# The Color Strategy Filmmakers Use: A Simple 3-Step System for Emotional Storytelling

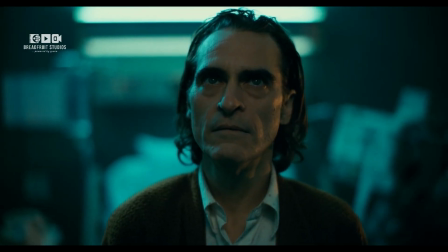In our last episode, we revealed how color shapes emotion and story, but knowing why color matters isn't enough.
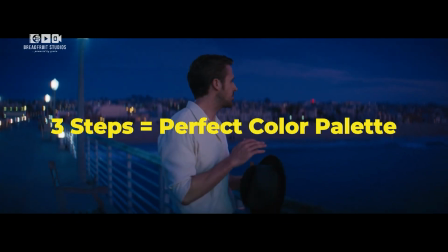So in this episode, we'll show you a simple 3-step system real filmmakers use to plan their color choices.
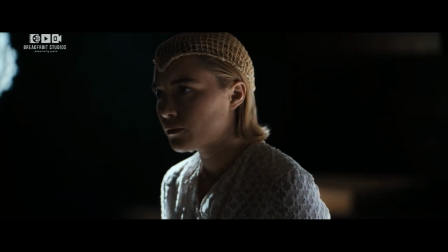From lighting to costumes to grading.
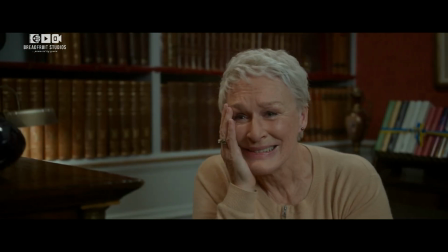Step 1. Define the emotional goal. Start with a feeling. Before you even choose a color, ask, what do I want the audience to feel in this scene?
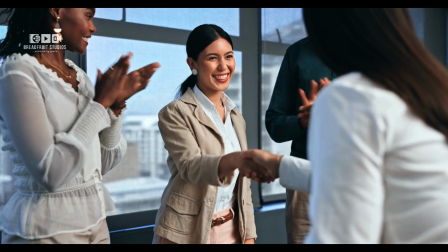Is it grief, triumph, or isolation? Be specific.
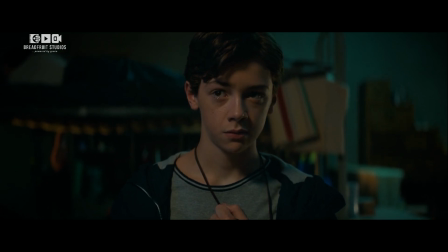If you can name the emotion, you can find a color that speaks it.
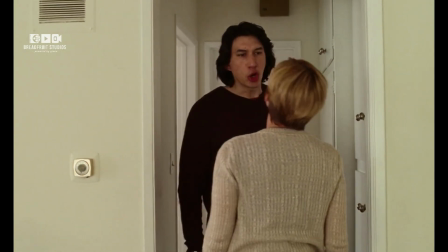In Marriage Story, the emotionally charged apartment argument is lit in soft neutrals and pale tones.
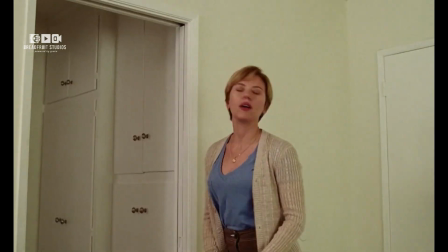There's no dramatic lighting, no stylized grading, just raw, real color that strips the moment down to its emotional core.
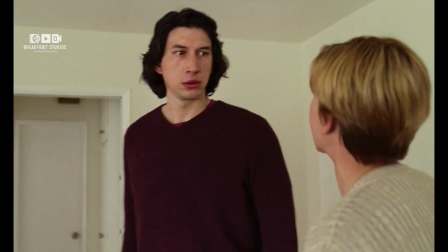That's the power of restraint, using color or the lack of it to let emotion breathe.
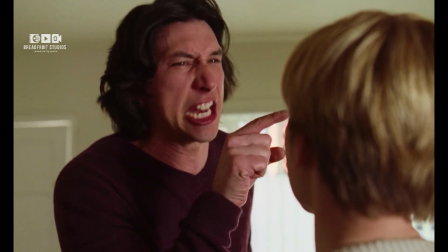It's a perfect example of how subtle color can enhance emotional gravity without ever stealing focus from the performance.
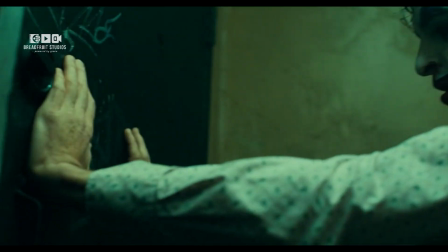Compare that to Joker's subway bathroom scene, bathed in eerie green light after a brutal act.
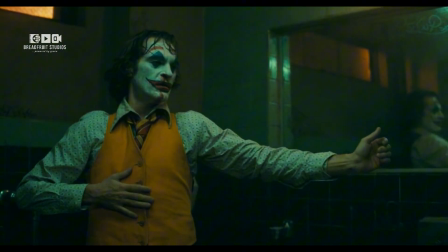The green feels institutional, sickly, and unnatural, turning a moment of internal chaos into something disturbingly serene.
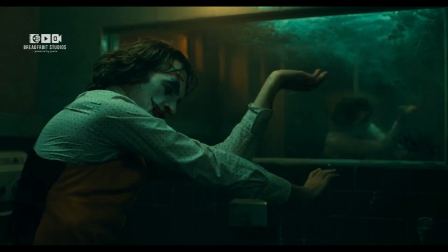Arthur dances, not in guilt, but in awakening. This green palette contributes to the psychological unease of the moment. After Arthur commits a violent act, he escapes to the grimy, green-lit bathroom, not to panic, but to dance.
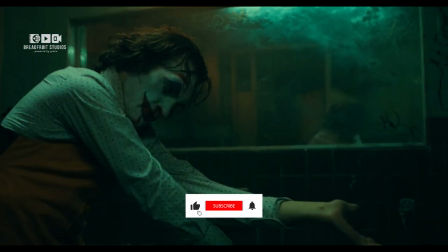The green doesn't warm the scene. It highlights the surreal transformation he's undergoing.
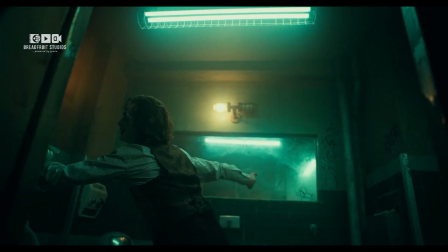It's a metaphor for corruption, mental unraveling, and the emergence of the Joker persona.
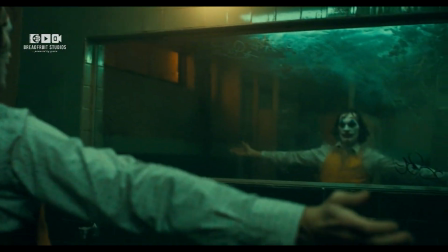The color makes it clear something inside him has changed. Step 2.
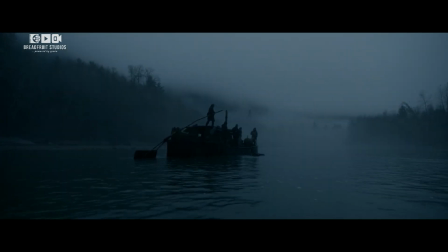Choose a dominant color. Now that you know the mood, pick one dominant color to drive the visual tone.
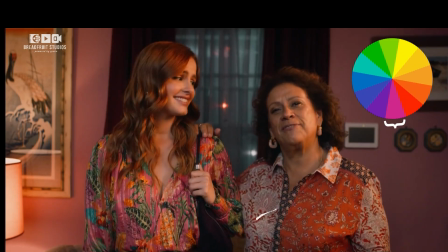This becomes your emotional anchor, present in costumes, lighting, set design, or post-grade.
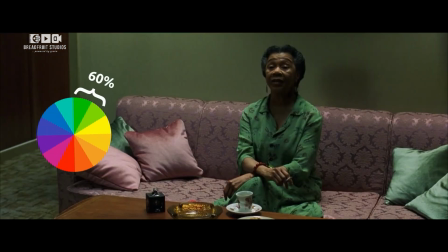Think of it like the main instrument in a musical score.
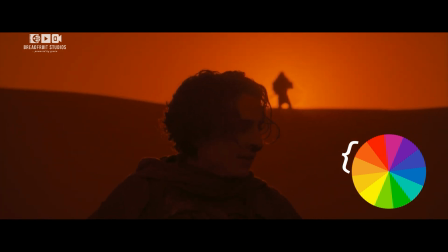In Dune, desert scenes lean heavily into burnt orange and ochre, reinforcing the harshness and ritualistic mystique of Arrakis.
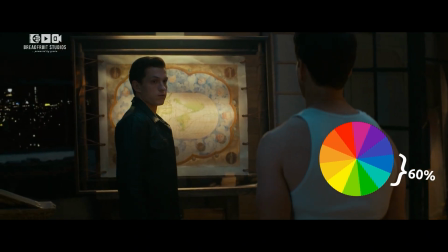In Uncharted, teal and blue hues dominate many of the film's action and treasure hunting sequences, especially during aerial or ocean-based scenes.
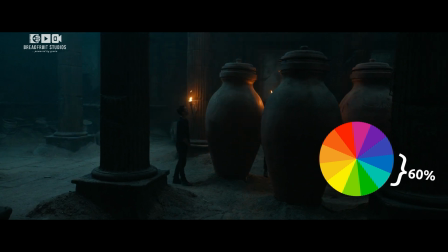These cool tones evoke a sense of adventure, mystery, and global scale, while contrasting against warm-tone environments like cities, caves, and deserts.
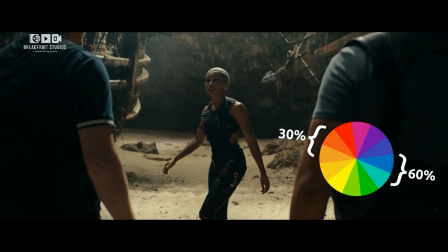The result? A heightened sense of movement and dynamic visual energy that fits the genre.
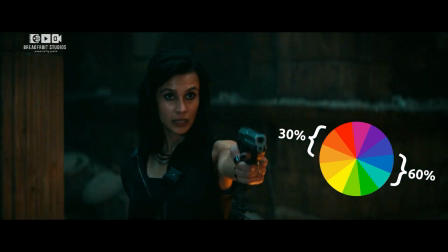Stick with one color as your base. Too many dominant hues can confuse the emotional tone.
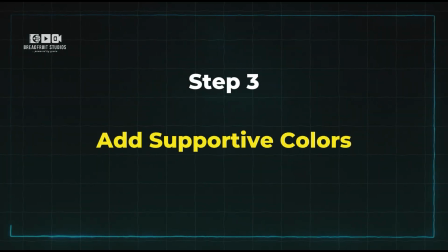Step 3. Add supportive colors.
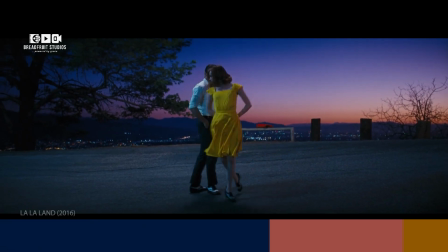Now it's time to create visual balance and contrast using the classic 60-30-10 color rule.
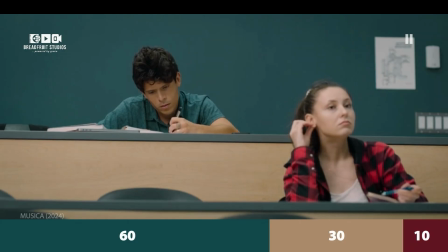If you watched our last tutorial on this technique, you already know how powerful it can be.
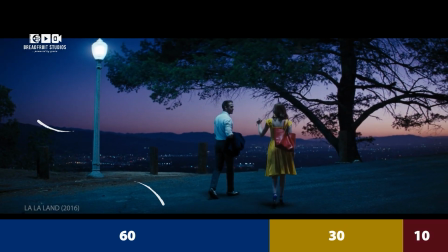Here's a quick breakdown. 60% dominant color sets the emotional tone. 30% secondary color supports and adds contrast. And 10% accent color pops for emotion, tension, or attention.
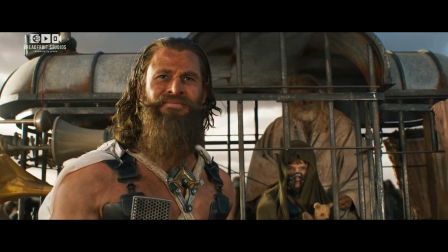Let's take Furiosa, a Mad Max saga, as a case study.
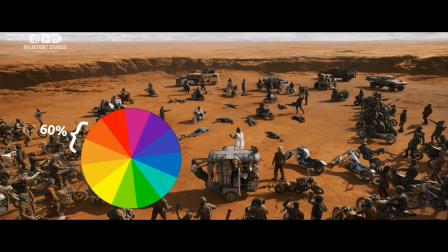The dominant color, a scorched orange-yellow that floods the wasteland, symbolizing heat, decay, and chaos.
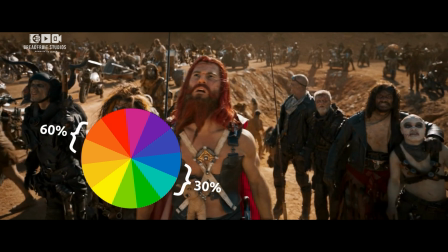That's your 60%. Now look closer, muted steel blues and grays take up about 30%,
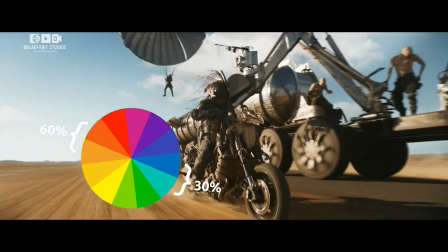often seen in Furiosa's vehicles, her armor, and the brutal machinery around her.
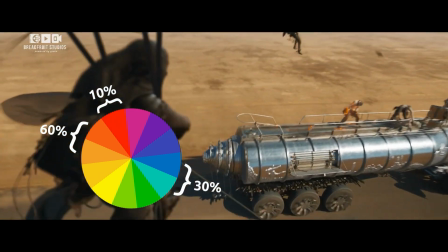And for the final 10%, bright reds, found in fire, splattered blood, and costume details, cut through the frame with raw intensity.
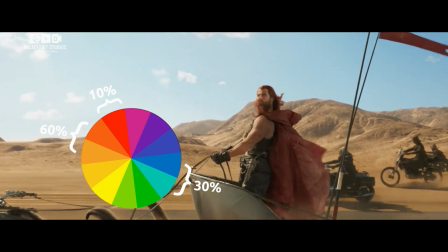This palette isn't just eye-catching, it's storytelling.
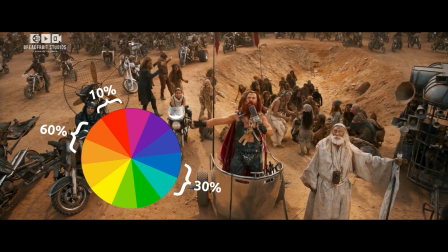Every color supports the film's adrenaline-fueled pacing and its character-driven intensity.
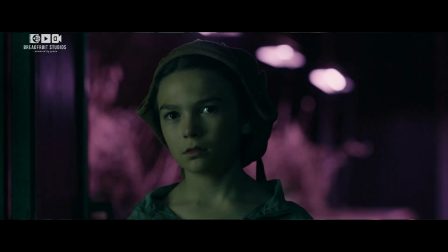Need help building your color palette? Start by drawing inspiration from films that share similar themes or emotional tones with your story.
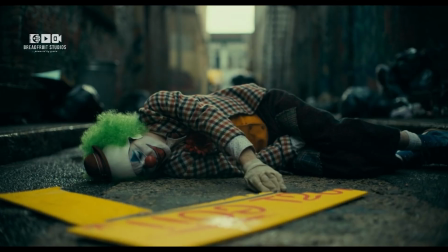Color isn't guesswork, it's strategy. And the best filmmakers plan it before a single frame is shot.